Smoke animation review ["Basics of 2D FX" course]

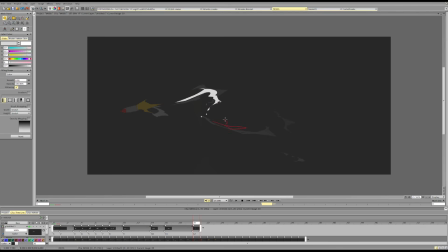We need to keep some stuff on the transition to show the transitions, imply them, rather than separating the forms fully. This usually helps us read the transition better.
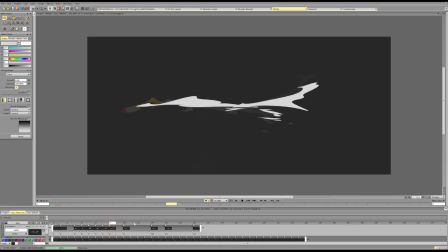And then we can erase stuff. After we get some mass, we can erase stuff.
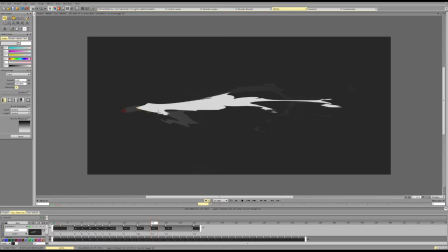And now we can erase it.
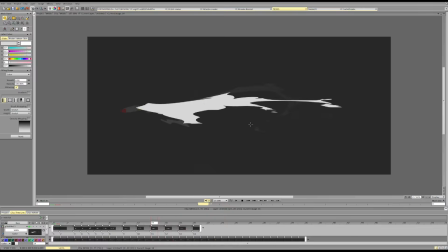So mass first, erase later. Works almost always.
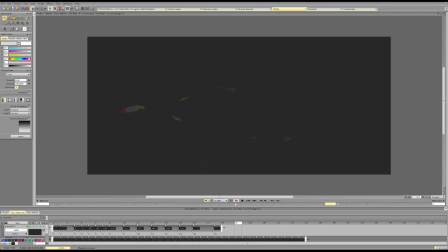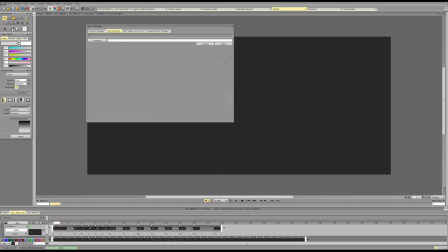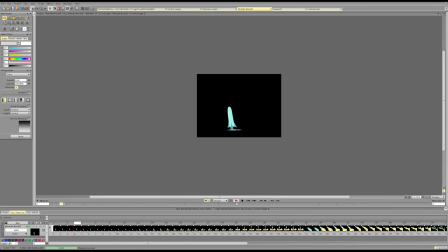Next one. Yeah, this is just an example of cool shapes.
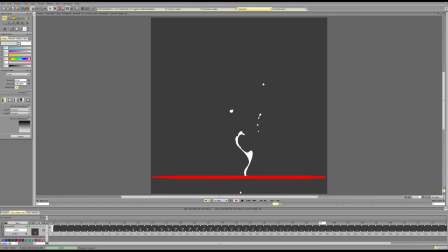This one. Cool scenes, cool ideas. I like the tempo. There are a couple scenes that we can push. Maybe we can add some mass at the start.
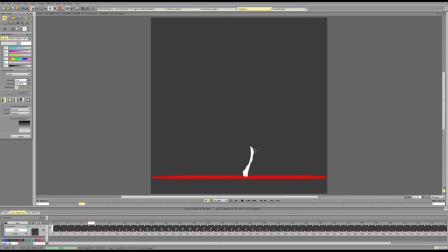So again, that it doesn't just has this tentacle of smoke rising, but that we actually have a mass of smoke rising.
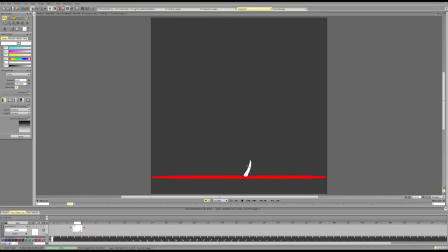You can choose a way to do that any way you like. Can open up like a space, or we can just shrink the mass as we go.
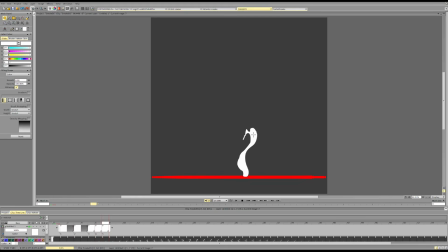But something here changing gives it so much more character.
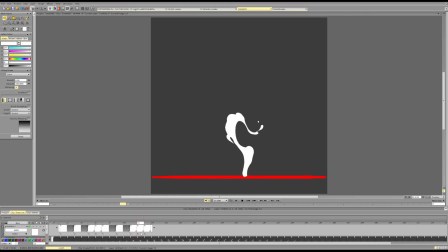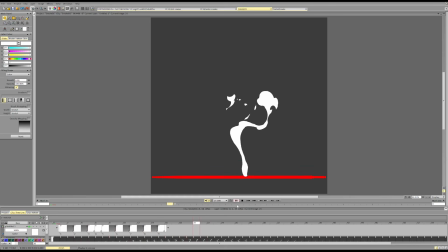I can do like a burst. And the second scene, I think the timings are pretty good.
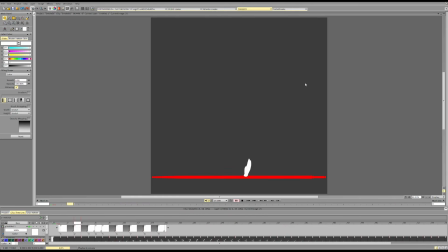The ideas are pretty good. I like the rhythm. It's a bit more fiery rather than smoky. The smoke would usually be a bit more slow, especially on like the burst.
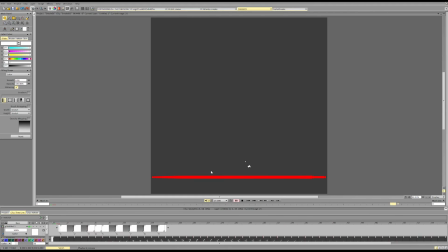But if we slow down like 1.5 times, I think it would work fine. The other thing that we can really push here is probably dissipations. We can make the particles more varied, leave some stuff here so it's not like fully separated,
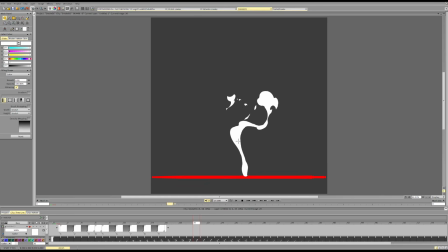and like there's one big particle and like a bit confusing trail of small particles that are fairly fast. We might want to slow them down more, and we might want to have some nice
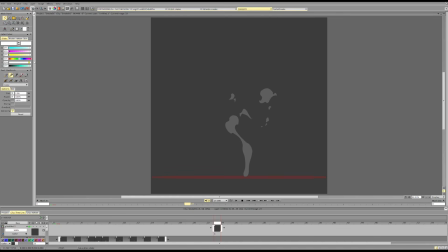leftover medium particles rather than only one big one and a lot of small ones. But that's about it.
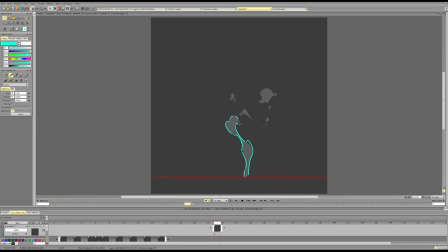So I would probably try to keep a bit of that cool connection so that it doesn't become like two masses that are fairly similar in size and nothing else. Having this scene gives it nice contrast.
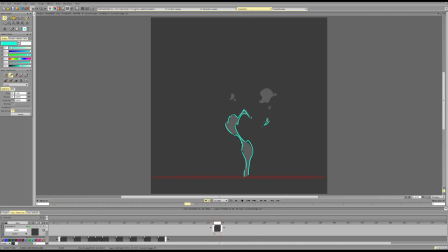And here it would be nice to have like a medium particle or two. Then we can really push the rotation on this one
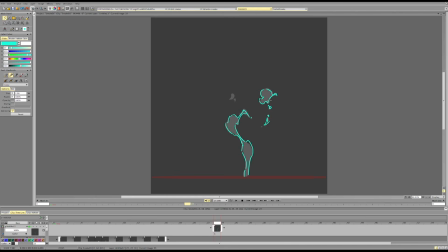in the shape. So something like this, just a couple tweaks to make it more interesting.
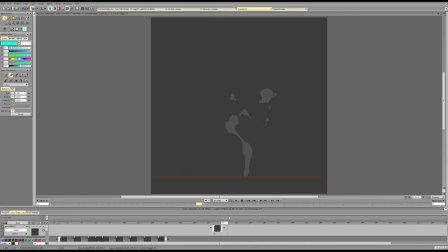Then we go here, for example, and again, I would do a couple more tweaks here to make it more interesting, because right now we have this line of small particles, medium particles are all here.
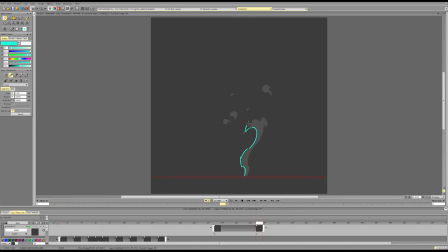So we can push this, leave some connection here, some trail, make the difference between these particles bigger.
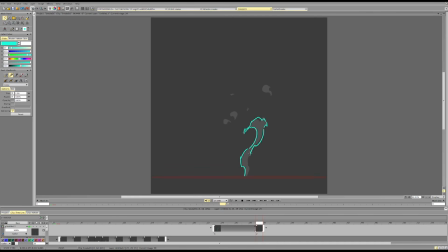Make the difference here at the bottom bigger. Maybe get some nice turn here.
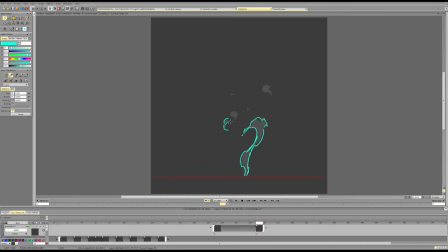So that I can read this curve. Nice, big, medium, small.
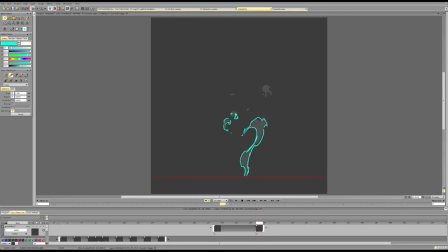Rotating that, maybe we can push the shape a bit more.
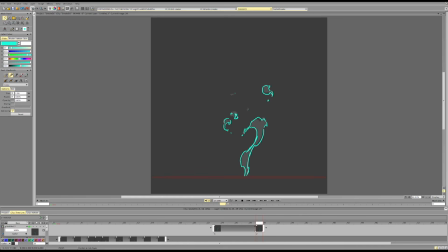And here we go. Again, subtle tweaks to make the design stronger. And here again, picking our big, medium, smalls, clarifying directions,
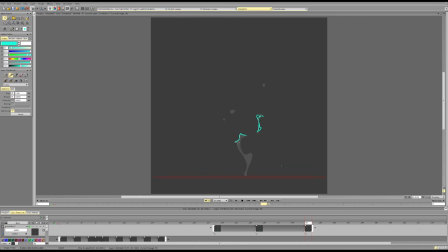making the transition interesting by making the bridge variation more noticeable. And maybe we can make the contrast between these parts even more noticeable.
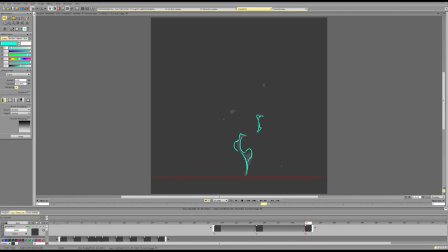So either pushing this higher up or lower down. Again, subtle tweaks to make the design more interesting.
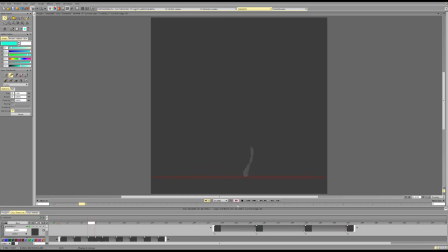And the other thing that I would try to push is at the start, we create a bit of a similar turn.
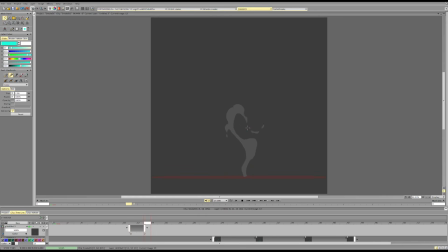So notice this cut and this cut. This cut and this cut. So it separates out our design into equal parts, and then we do that again here. We separate it into a similar cut.